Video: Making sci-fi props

So then I decided to do an older, 80s computer interface with a dark screen, light text.
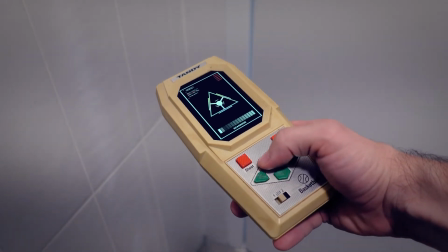(8:24)
It turned out great. I had these 2 shots, one with the scanner. I added some Star Trek sound effects just to sell it a little bit more.
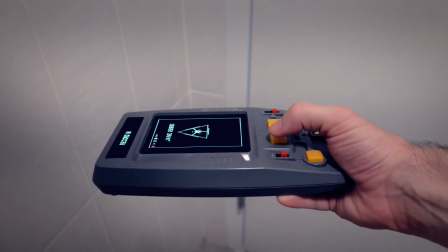(8:35)
The workflow for getting an interface onto the prop itself is going to work,
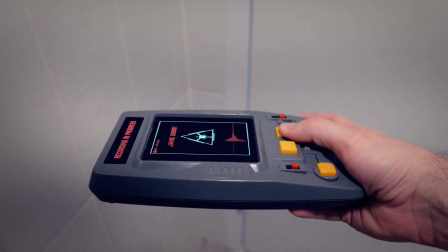(8:42)
and even better is something that I can do myself.
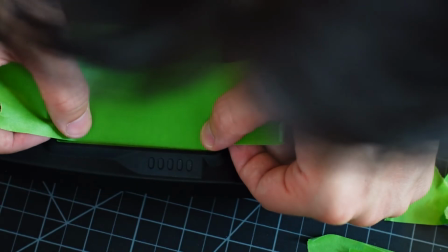(8:45)
Getting ready for production, I put some green painter's tape on the screens themselves and then put some tracker markers,
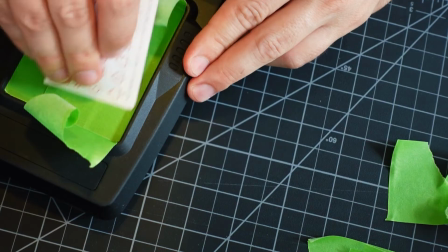(8:52)
and that's just gonna help with the whole process of adding the visual effects.
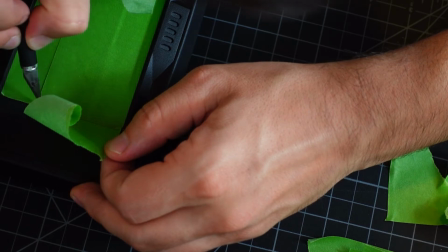(8:55)
The green painter's tape isn't necessarily to do a chroma key, it's just so that I can very clearly see the edges, because I'm gonna end up rotoscoping anyways.
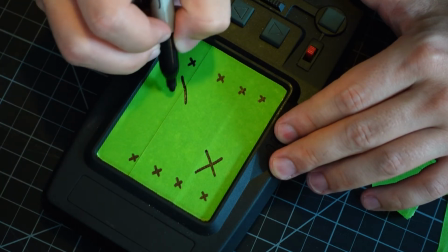(9:04)
The tracker markers can be literally anything you want. I just do some X's and triangles, just high contrast points. I'm gonna be using Mocha in After Effects, which is a planar tracker, so it kind of tracks the entire plane of the scanner itself, not just points.
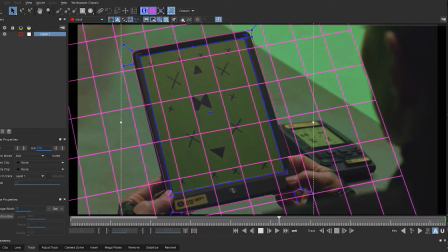(9:18)
So the points themselves aren't as important as having a bunch of them, so Mocha can recognize this entire surface and see all of its changes. I wired this little thing I got from Adafruit. It's like a flexible LED panel. When it's hooked up to like the 12 volt plug into the wall, it lights up perfectly, but because we're hanging,
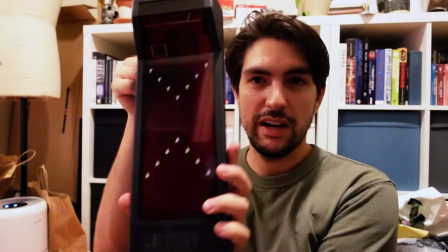(9:40)
this is going behind here and we're hanging this up by a door in a hallway, I wanted to wire it with this 9 volt battery plug, but it actually doesn't take, 9 volts isn't enough to power the whole thing.
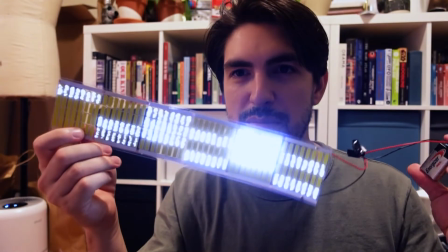(9:52)
But what it does is it actually just powers some of them and then like kind of flickers.
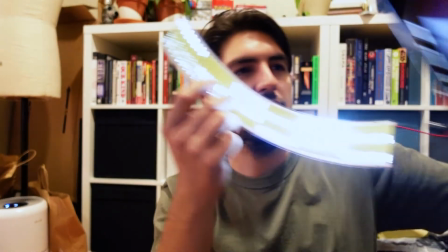(9:57)
And it's actually like a lot cooler than it just being steady and super bright, especially when it's like, you know, behind this.
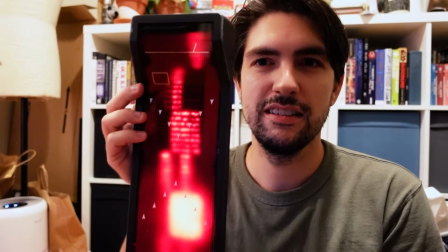(10:06)
It feels much more like some type of code situation.
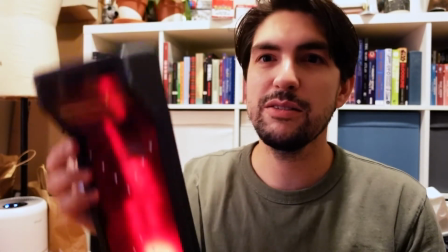(10:11)
So that was like a happy little accident. It was just my birthday and Kevin surprised me with the CYBERDECK that Connor uses. For weeks he's been building this thing. It's like a computer within a briefcase, a metal briefcase.
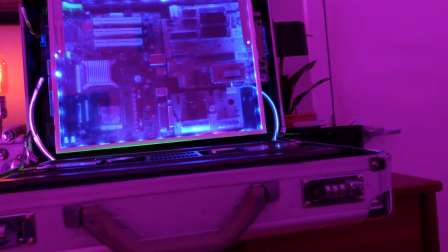(10:27)
And it's got motherboard pieces, a screen, old vintage video game components.
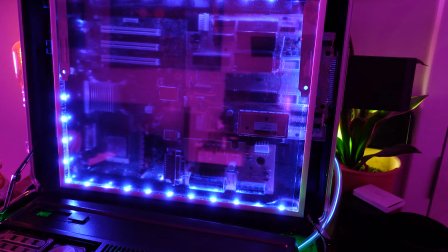(10:33)
It's wired with LEDs and EL wire. It's incredible. It's exactly what I was imagining. Oh my God. Love you, Kevin. And then step 5 is adding final details.
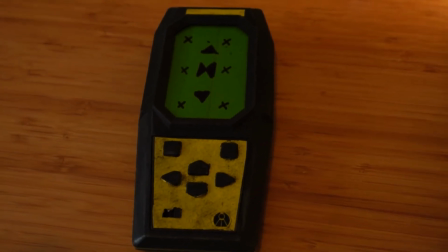(10:47)
I use both of those aging techniques on the scanner here and put this yellow contact paper around where the handheld video game also had this sticker.
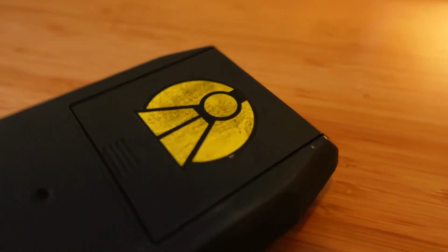(10:54)
It just felt like that space needed something extra. And when you look really closely, it's kind of like a little DIY.
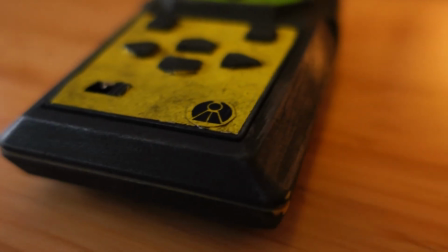(11:00)
Even the company logo here was done separately and glued on top.
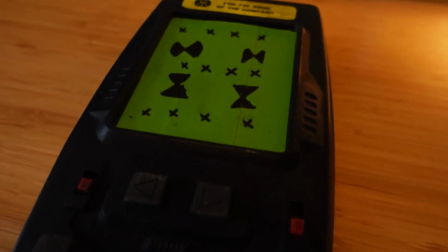(11:04)
But in camera, everything looks fine. And I think that's the final thing here is like, to the eye, these things definitely look like props.
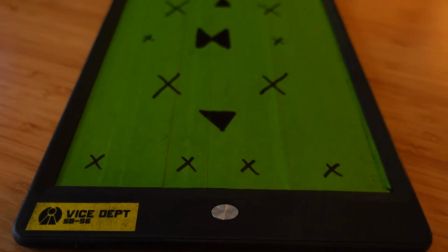(11:11)
But when you see them in camera and you add the visual effects and you add the sound effects,
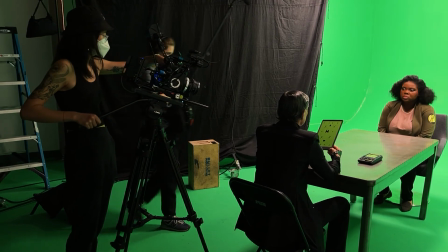(11:16)
they feel so much more real, and there's a ton that you can get away with.
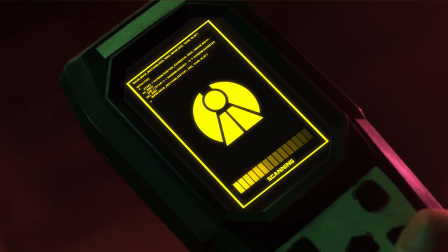(11:21)
There were a ton of other props used in the films, but these were the main hero props,
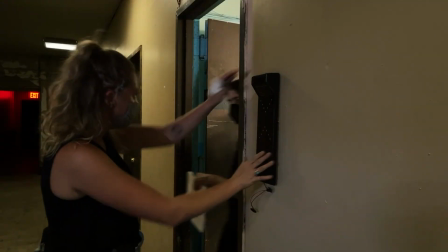(11:26)
and watching the Book of Boba Fett made me realize, hey, I guess we're onto something that even the professionals are doing.
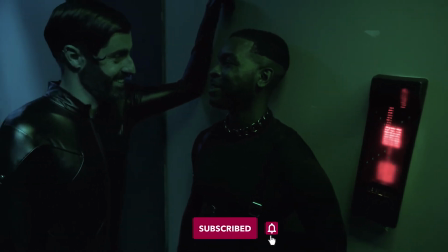(11:32)
So hopefully you found this helpful. Don't forget to subscribe and turn on notifications for more behind the scenes videos like this, as well as tutorials.